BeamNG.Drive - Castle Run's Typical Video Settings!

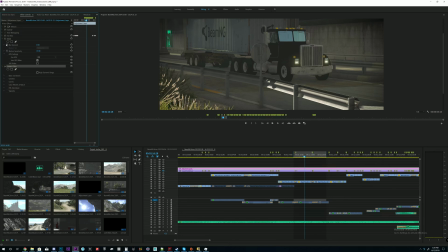(4:08)
So, motion blur off, motion blur on, off, on. You can see that's a video game. That's more cinematic. Video game, cinematic, video game, cinematic.
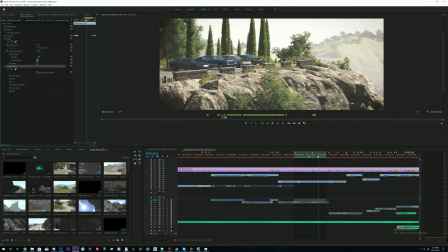(4:20)
So when you play it, you get that look. The issue with RSMB and pretty much all pixel motion blur software is that it can only interpolate from frame A to frame B. So if you look here,
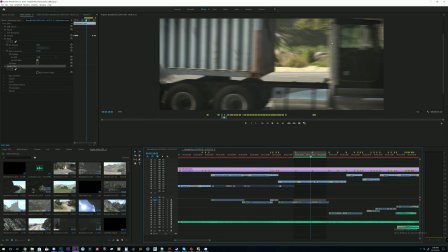(4:36)
let's go here. You see the grass between the transport truck itself and the trailer?
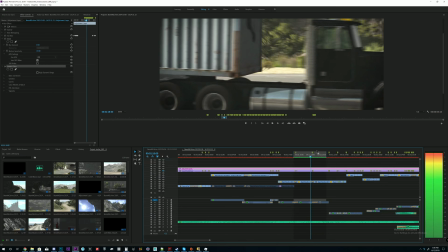(4:41)
If you go 1 frame behind, there's not enough data for it to figure out how the pixels were blurred.
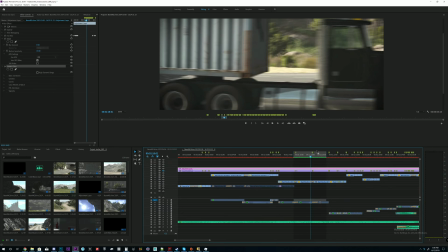(4:48)
And so it kind of just, it must have been sort of like this. And so you get that really wonky waviness.
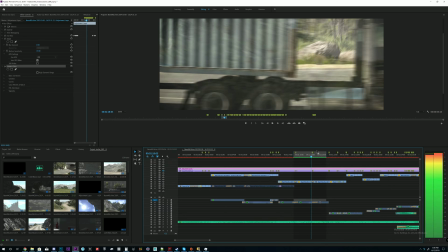(4:54)
And that's just the way it's got to be. There's really no way around that unless it's recorded in slow motion in the game. So let's say I recorded this at 4, 8, or 16 times slower, then I would have more frames captured that the RSMB could interpolate and blur.
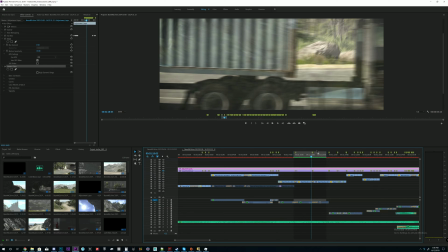(5:13)
And then I would just pump up the amount of blur so that when played back at normal speed, the blur still appears realistic. So basically, all I do on my videos is record in game. Doesn't matter if I'm getting 40 frames or 150 frames.
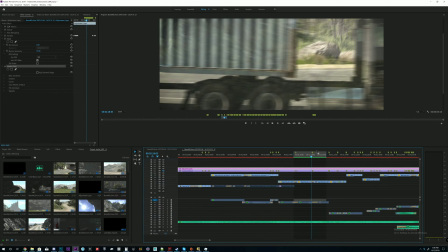(5:26)
I set recording for 1080p, 30 frames a second. I don't do 4K because my internet doesn't allow me to upload 4K. I mean, it allows me to, but it takes me an hour to upload 100 megabytes right now. So basically 1080p, 30 frames a second. I drop it into Premiere.
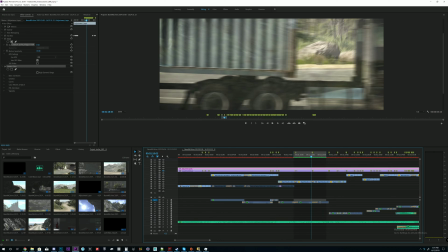(5:43)
I add some Lumetri Color correction, which comes with Premiere, and then RSMB. Again, it's only $100, and for making a bunch of videos and for other projects, it's more than worth it for me. And the fast blur is just part of this specific video. RSMB, you don't have to use it.
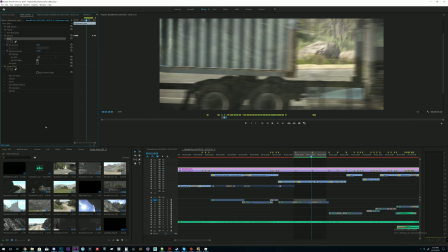(6:04)
Premiere does have its own pixel motion. I think it's called pixel motion blur. If I say pixel motion, it doesn't. Motion pixel? What is it? Just pixel blur? Why isn't this working? Video effects.
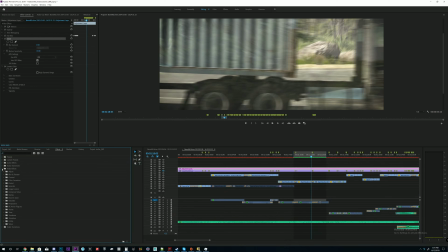(6:20)
What's going on here? Doesn't seem like it's in Premiere anymore. It used to be. Is it obsolete now? Well, either way, there's something to do with pixel motion blur. Maybe it's something that you download from Adobe. Regardless, that's my video. It takes video going from this
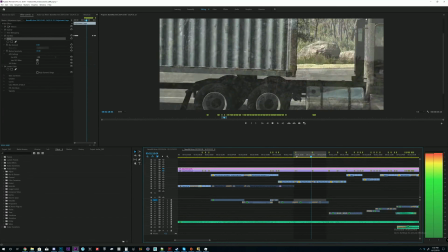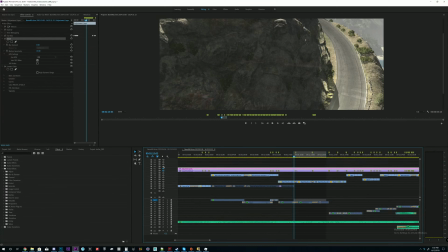(6:45)
to this.
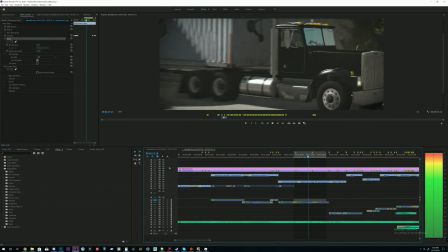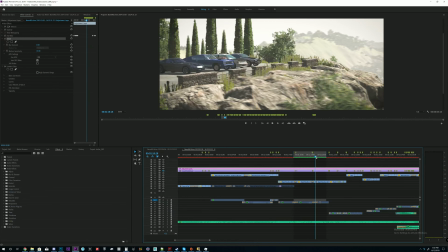(6:52)
And that's that. Look at that beautiful little Viper. Guess what I'm in the process of buying myself right now? A 94 Dodge Viper. This isn't a 94. I've learned as a Gen 3 or Gen 4 Viper. Anyway, there's the difference. Motion blur, huge.
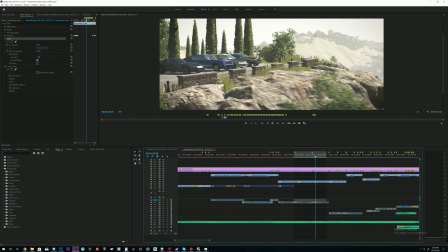(7:10)
If you watch it on the background, it's huge for giving a sense of depth and speed.
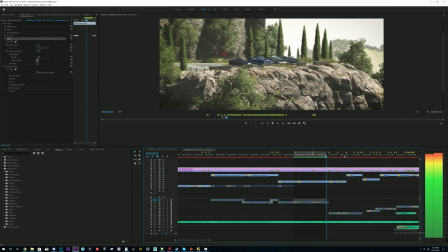(7:16)
So watch the background. And now watch the background again, but without motion blur.
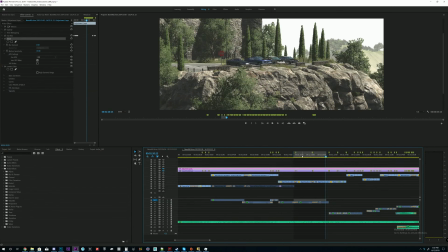(7:25)
There's far too much detail. If anything, you can pull your eye away from the main focus.
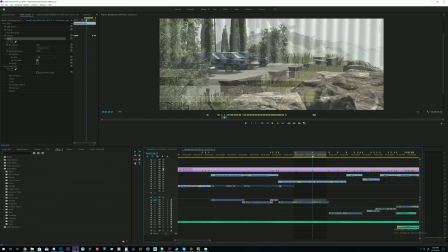(7:30)
So again, the main focus is these cars.
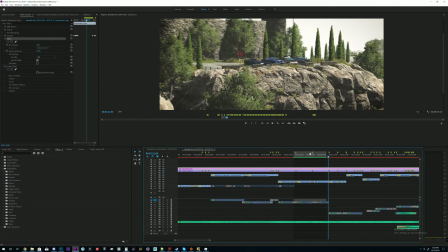(7:35)
Nothing else matters, and so it's blurred out. That's that. Pretty long video, I assume. Maybe I can upload this quicker than a few hours. And I suggest that you have been watching it. Actually, I'll put this at the beginning. I'm going to cut this part out. Nobody's going to hear this.
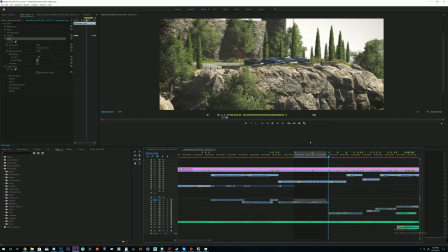(7:51)
Nobody's going to know that I'm talking. Maybe I'll leave it in because I'm too lazy. We'll see. That's it. That's the video settings. Thanks for watching. If you have any questions, of course, ask. I'm more than happy to respond. I usually take all the time required. If not, when I wake up in bed, I have a tough time not checking my phone.
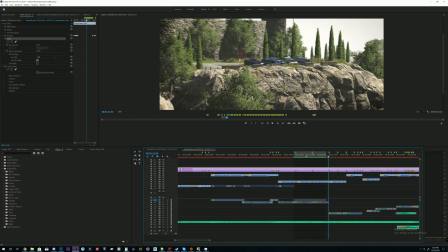(8:09)
So I'll definitely respond in the waking moments of my day. And thanks for all the positive comments, guys.